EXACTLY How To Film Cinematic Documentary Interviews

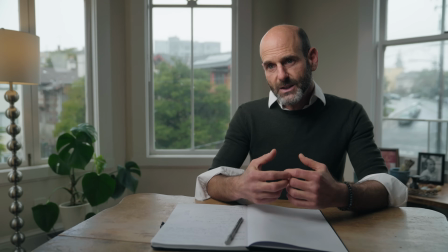0s
Business Insider hired me to film a cinematic interview in a house I'd never seen before with no additional crew.
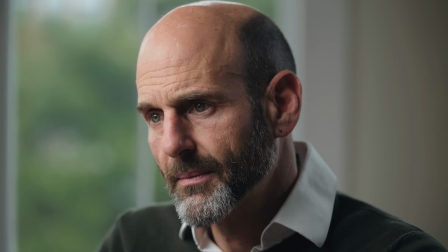4s
In this video, I'll walk you through the exact process that I used to get the job done,
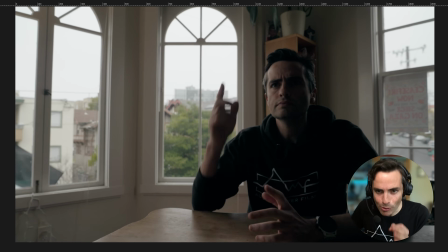8s
from figuring out the interview location once I entered the apartment, to building out the set, to selecting gear,
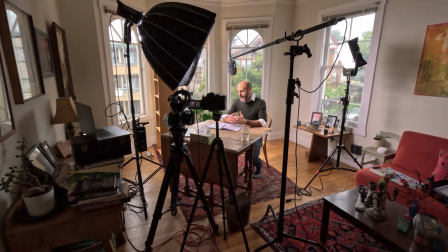14s
to managing video, audio, and patching in a remote producer from across the world.
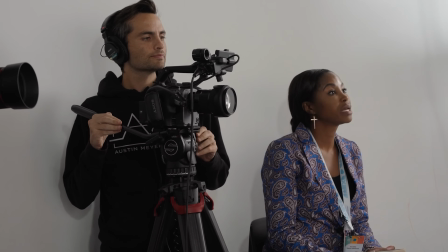19s
Hey everyone, welcome back to the channel. If you're new here, my name is Austin Meyer.
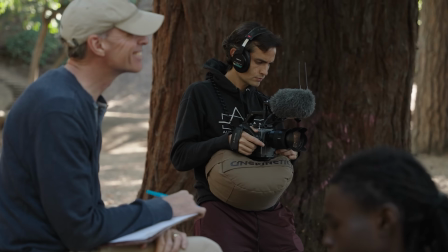21s
I'm a documentary filmmaker, National Geographic Explorer, and on this channel I share the field-tested skills, mindsets, and lessons that have helped me on my journey as a documentary filmmaker. As a documentary filmmaker or video journalist, you don't always get to scout out your location ahead of time. The vast majority of time, you show up to wherever the story takes you and you deal with it.
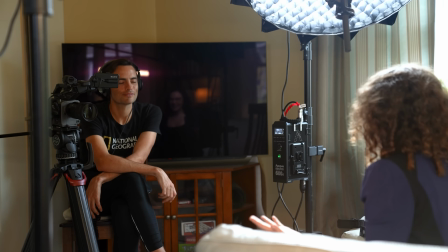38s
You improvise. The mindset that you have to have is that no matter what is thrown at you, you are going to make the best out of what's available to you. That was my mindset going into this shoot for Business Insider, and here is how everything went down. A few days before the shoot, a producer at Business Insider contacted me. They wanted to hire a DP who owned their own equipment and who could build out a full interview set, film, manage audio, and also zoom in a remote producer to conduct the interview. I said yes. Ahead of the shoot day, Insider provided me with some sample frames for how they wanted the interview to look. So let's take a quick look at the frames that they sent me, and we're gonna walk through them, and I'll share what I took away from those reference images.
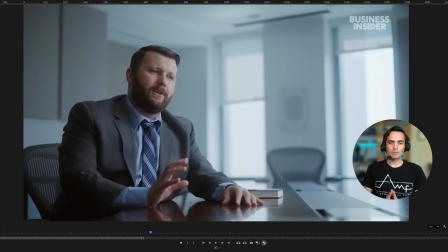83s
So I actually got reference videos on this project because what I was filming was the second in a series, and Business Insider had already filmed and published the first in that series, which they then sent to me to study. So when I got the video, I really looked carefully at how these interviews were set up.
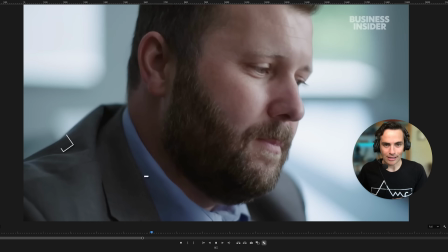100s
So here is a little clip so you can tell we have the wide angle, we have a tight angle.
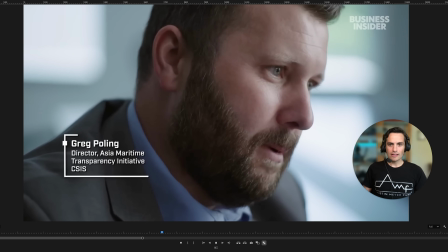106s
It's a 2-camera interview shoot. So again, tight and then back to the wide here.
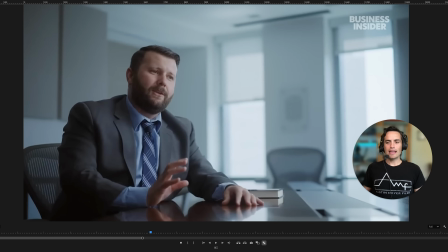112s
And so let's go through a couple of things that I noticed and appreciated and thought about taking into my shoot. So first off, I'm not sure who the DP on this shoot was, but I want to give a shout out and compliments to them because they did a really nice job with this interview setup.
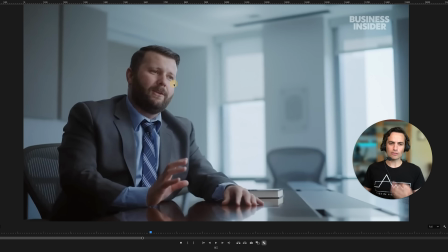130s
The first thing that I notice is that the light on our subject's face is really soft and looks really natural. So the DP did a great job lighting this interview. And the reason it looks so natural is because we have these big bright windows here in the background,
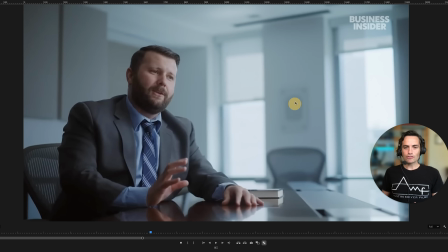145s
and it does feel as though the light is streaming through these windows and hitting our subject, and that it does not feel like we have this huge source, that there's a light in the room just like beaming down on him. Although probably there's a big key light with a big softbox just out of frame right here.
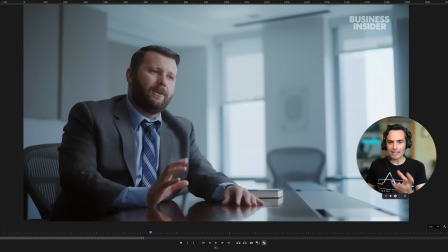165s
So shout out to the DP for motivating that light from these background windows. The next thing I'm looking at on this wide angle is just how everything is framed. So we have a pretty traditional documentary setup where our subject's face is on that left third of the frame and the upper third.
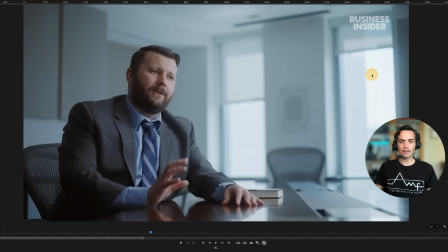183s
So we're on one of those kind of crosshairs of the rule of thirds, pretty classic. And then our participant is looking off screen to an interviewer. Also classic, as you'll see, we're shooting from the shadow side towards the key light.
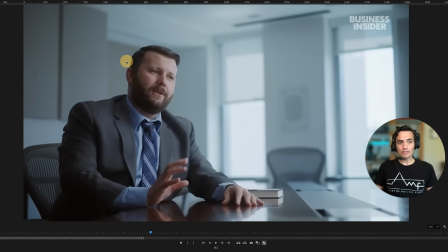200s
Another thing I noticed here is that does not seem to be a hair light. I'm not sure why the DP made that decision, but in this case, a hair light I think is not totally necessary, because for me, a hair light is really used to separate our participant from the background.
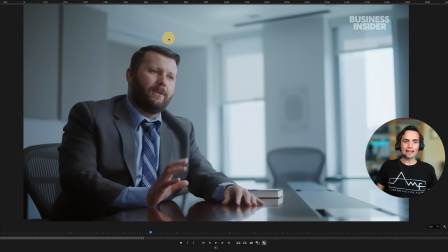217s
And here we have dark hair set against a pretty white or gray backdrop. So it doesn't need that much separation for me. I think this looks very natural, and I think the DP did a nice job.
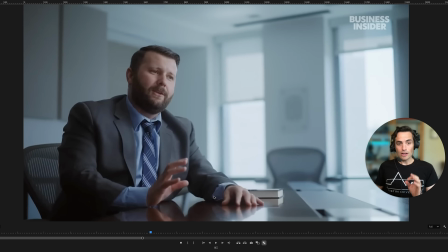229s
The other thing that I will note about this wide frame is that it is a pretty dramatic angle from which we are shooting. We are shooting looking up at our subject. The camera is not level with our subject's eye level.